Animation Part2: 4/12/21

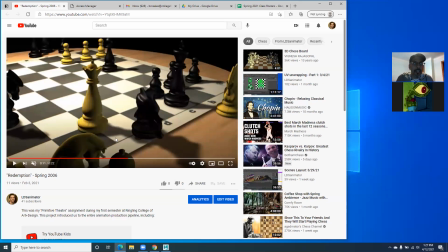Another principle that I want to bring up is staging. What would you guys tell me about the staging so far right here on this scene? Is it staged pretty well for the battle and everything?
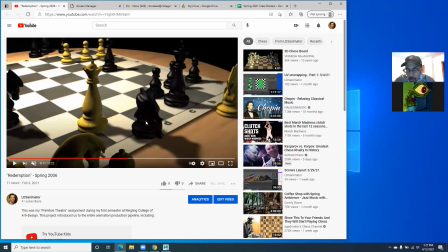What do you guys think? Don't be afraid of hurting my feelings, because I know that this isn't the greatest animation ever. This is one of my first assignments. And that's why I'm showing it to you guys.
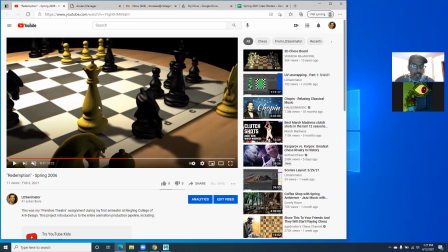All right, so staging as far as the character silhouettes, you can see that this queen is fairly nicely staged. There's a bit of a tangent here. These characters aren't really important, so I'm not as worried about them.
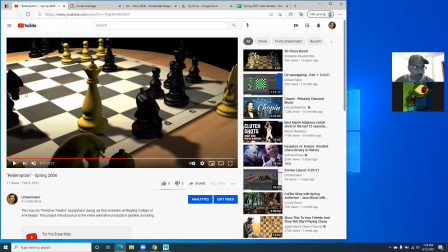But at least this character, the silhouette of this knight, even though I'm not animating it, it's staged in a way that is interesting, but I have to be careful that it's not drawing attention away from these characters. This character, especially on this part of the animation,
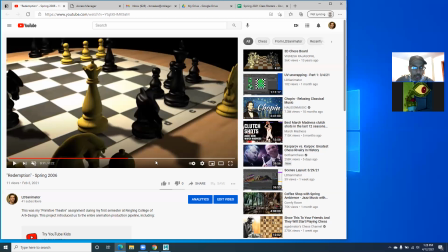he's looking for the queen that disappeared, but his silhouette is terrible. You can't even see his, like where his head is. So if I go back through, back and forth, and if this was a light pawn, it would be a different story. But
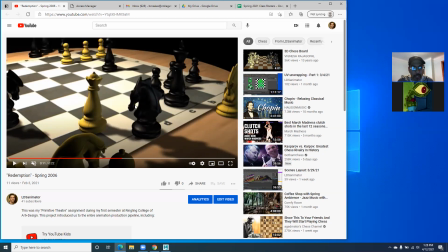like here, you can see a little bit of negative space between the muzzle and his chest. But as soon as he leans over there, his head just disappears. But even if this was a white, a lighter colored knight, the silhouette is still not really that great.
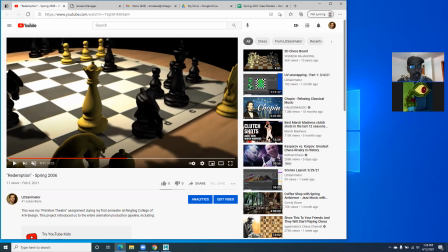I mean, if you just take any one of these characters and just hit number 7 on your keyboard and you don't see their silhouette, then you need to stage him better. Plus he's kind of has a strange touching this pawn.
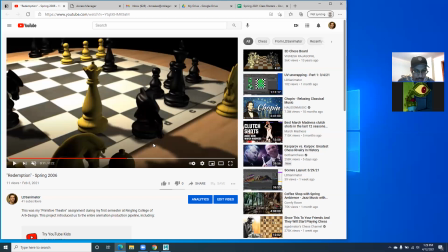So in fact, the silhouette becomes that pawn. So that's one thing to be, I would revisit that. And then here's another big anticipation. And again, he just freezes there.
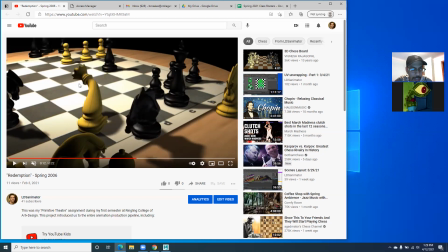I wouldn't freeze it. I would keep moving it ever so slightly, a moving hold. And then bam, he gets knocked off.
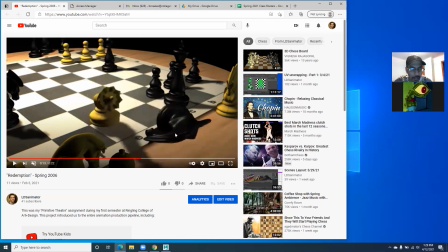And I remember trying to keep the knight on a fairly nice arc falling off screen. So there's your arcs. And he settles down, bounces a little bit. Looks over the king.
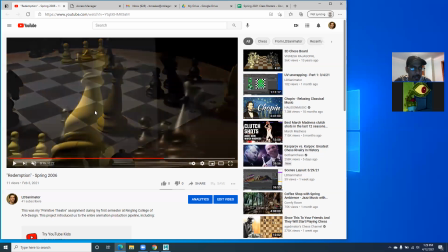And then I make this transition to lower so I can see the king bowing and conceding.
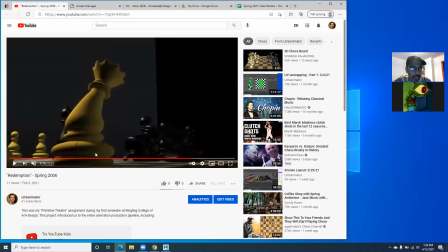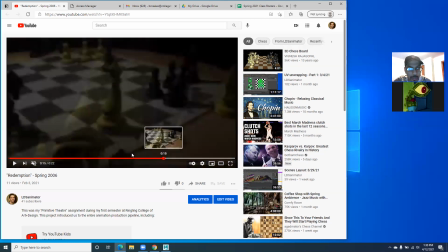Anyways, so, I mean, there's a lot of principles that I was trying to incorporate, and I was successful with some of them, not as successful with others.
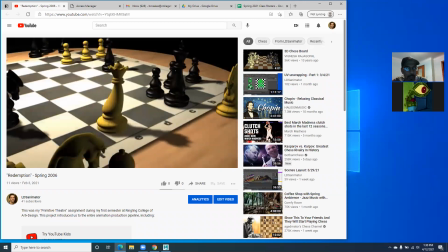What would you guys have done differently if this was your assignment, if you had come up with this animation and all this stuff?
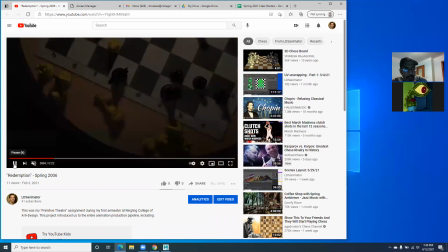How could we make it better?
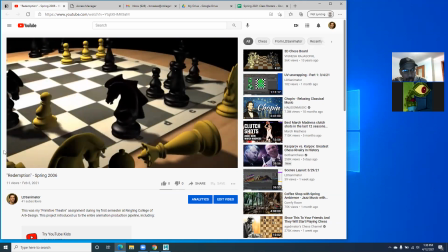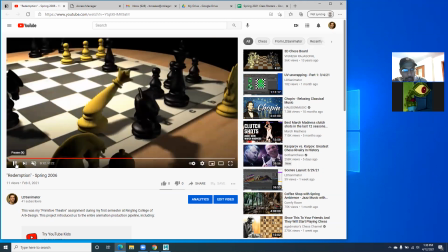Well, you guys are quiet today.
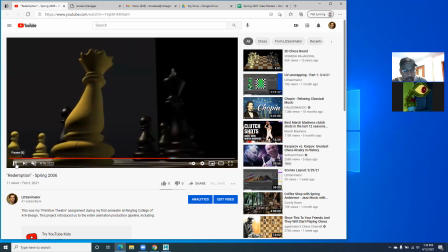Randy, what do you think? How can we make this better?
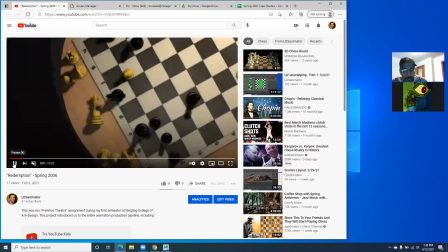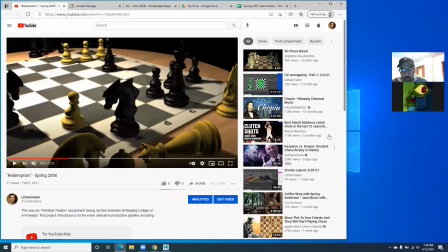You guys are welcome to like type in your the comments. Foreground, what's that? Like right now, like they're kind of blocking the main characters. Who's blocking the main characters? Like the two pawns in the foreground.
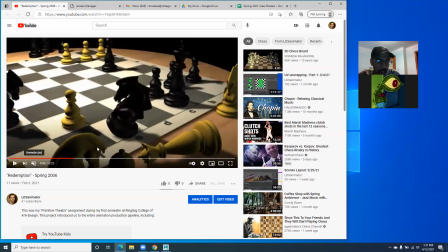Oh, okay. Let's look at that. So like right yeah, there's there. A knight, a bishop, and a queen. And they're kind of blocking the action, or maybe they're distracting from the main action. Right.
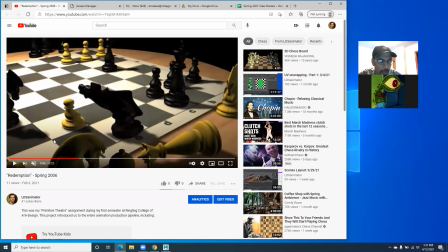So yeah, that's not very well staged. I probably need to move those in a way that they're not so drawing attention so much.
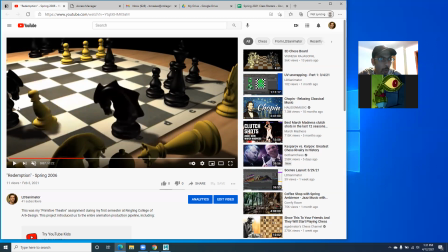And I remember why I put this guy back here. I wanted him to feel threatened from both sides, but maybe that wasn't the best choice either, having this guy too close. Because I really like the shapes of these knights, but I mean, maybe I'm seeing too many of them.
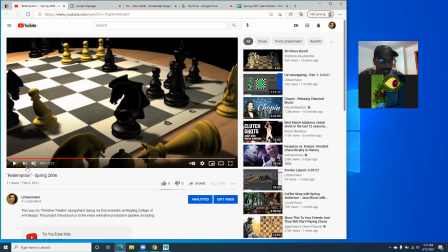There's a knight here, a knight here, a knight here. I wanted to show all the knights because those were the most sculptural pieces. Good. Thanks, Randy. What else? Kaylee, what do you think? How else could I improve this?
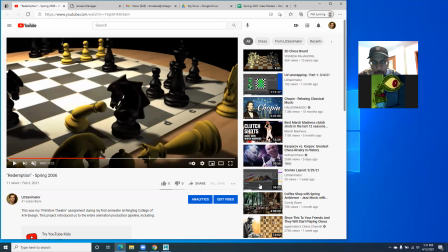You probably could have done some, I don't know, camera panning to make this whole like fight seem a little bit more menacing. I don't really know much about animating though. That's right.
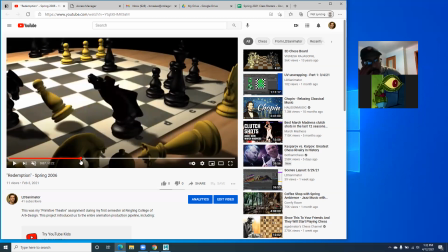Yeah, so I don't expect you guys to know a whole bunch, but yeah, just some things that would seem like, just as audience members, even if you haven't studied animation, some things that may not be very clear
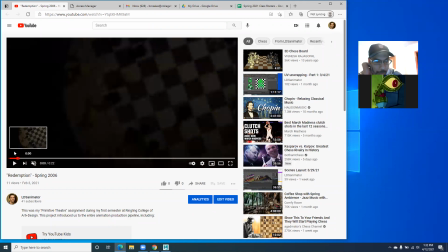about the cinematography. And that's one thing, I try to keep it very, very simple. And I'd recommend the same for you guys.
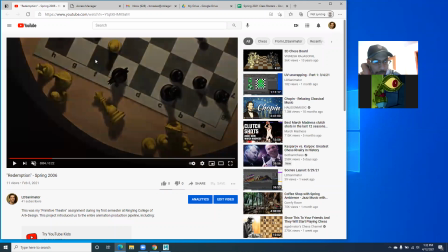You can see this first establishing shot is from above. I don't know how well you can read that this queen is dead. The pawn is mourning her loss. This knight maybe was the culprit that killed the queen, that took her off the board. Maybe that happens too quickly. How many of you guys caught that at first?
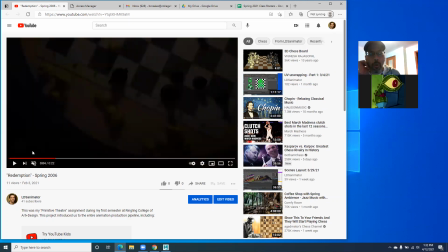I didn't. You didn't, yeah. So I need to hold that camera longer so that the audience can have time to understand
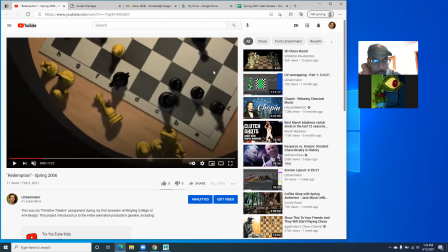at least study this a little bit more. Obviously there are other pieces, but if I'm focusing on this area, this is what's important. So maybe I need to spend more time there.
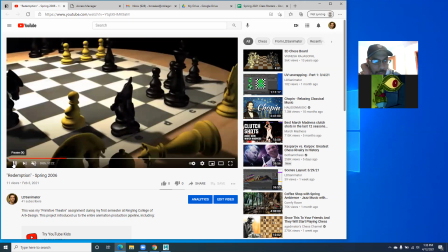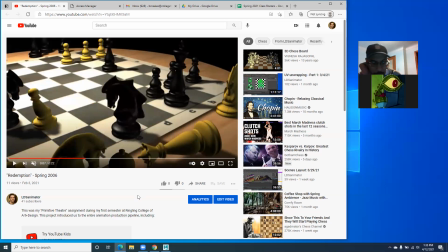Let's see, Emmett, what do you think? What else could I do to improve this animation?
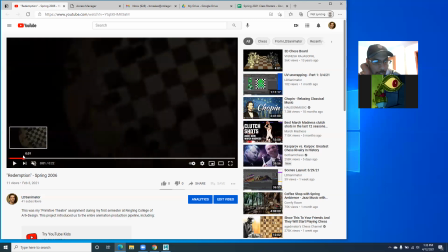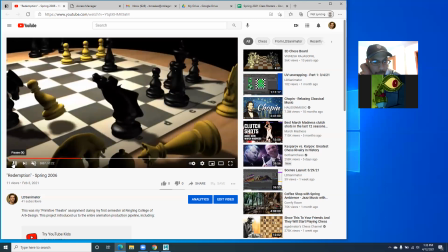Yeah, I really think just sort of easing up the movements more. Yeah, I think that was my biggest complaint.
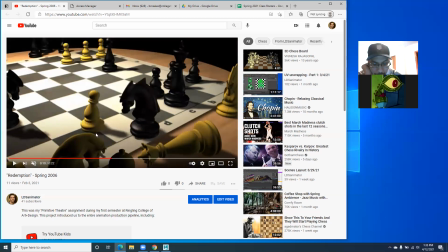Go ahead. Yeah, just like easing up the movements. Things kind of like, I don't know, I'm trying to put it into words.
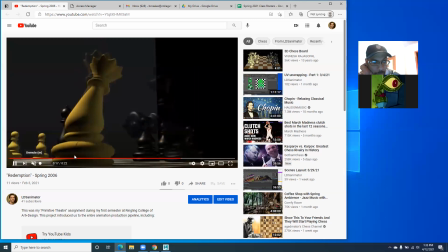It's not that there's like no weight, but sometimes the things move in ways that look a little unnatural, or
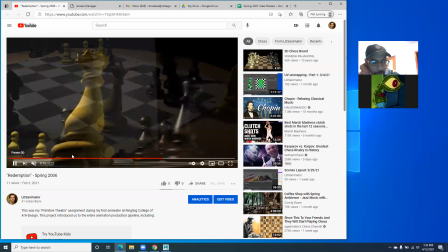like when the queen just sort of swung, mm-hmm. it was weird for it to take a step while it was swinging.
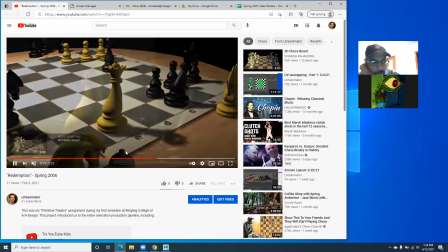It doesn't have to be weird, but just something about the way it moved, it just sort of moved over to the square.
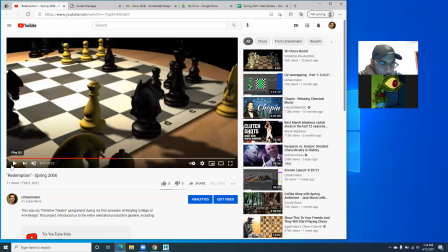I forgot that I even did that. Yeah, now that I look at that, I would completely take out that little step back. Like I put that toe in the front, I step up a little bit. Yeah. Yeah, I think I would totally take that out.
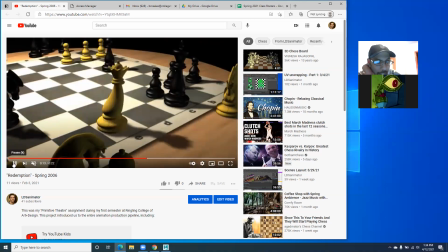Yeah, but like it doesn't rotate to like insinuate that it jumped over there. It just sort of like hovered over there. Mm-hmm. So I think just making things look more natural mm-hmm. would benefit it.
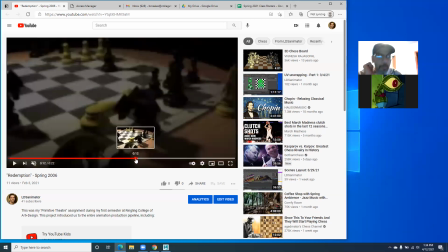Yeah, and a lot of that is just putting your characters, your scene
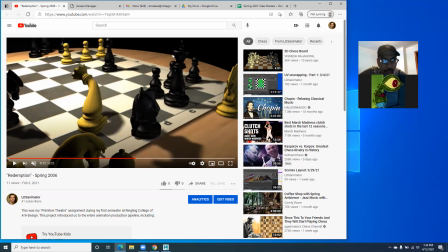in some sort of world of physics. I mean, I have my world of physics, but you can see that I haven't resolved it very well, where it, even though this may not be our natural world of physics, where things fall at 9.8 meters per second,
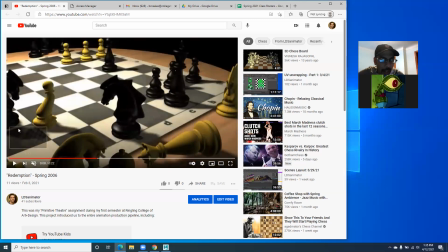free fall, I probably need to time things out a little differently.
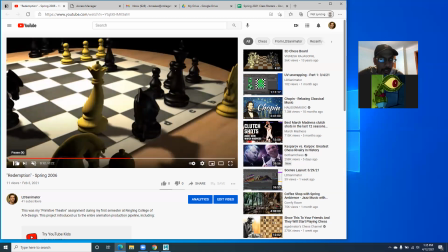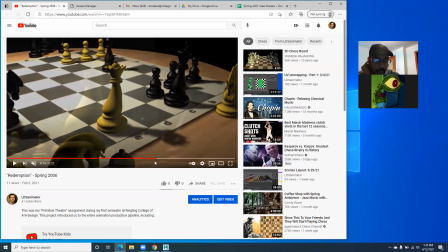But also one thing I want you guys to think about is how your characters are going to move.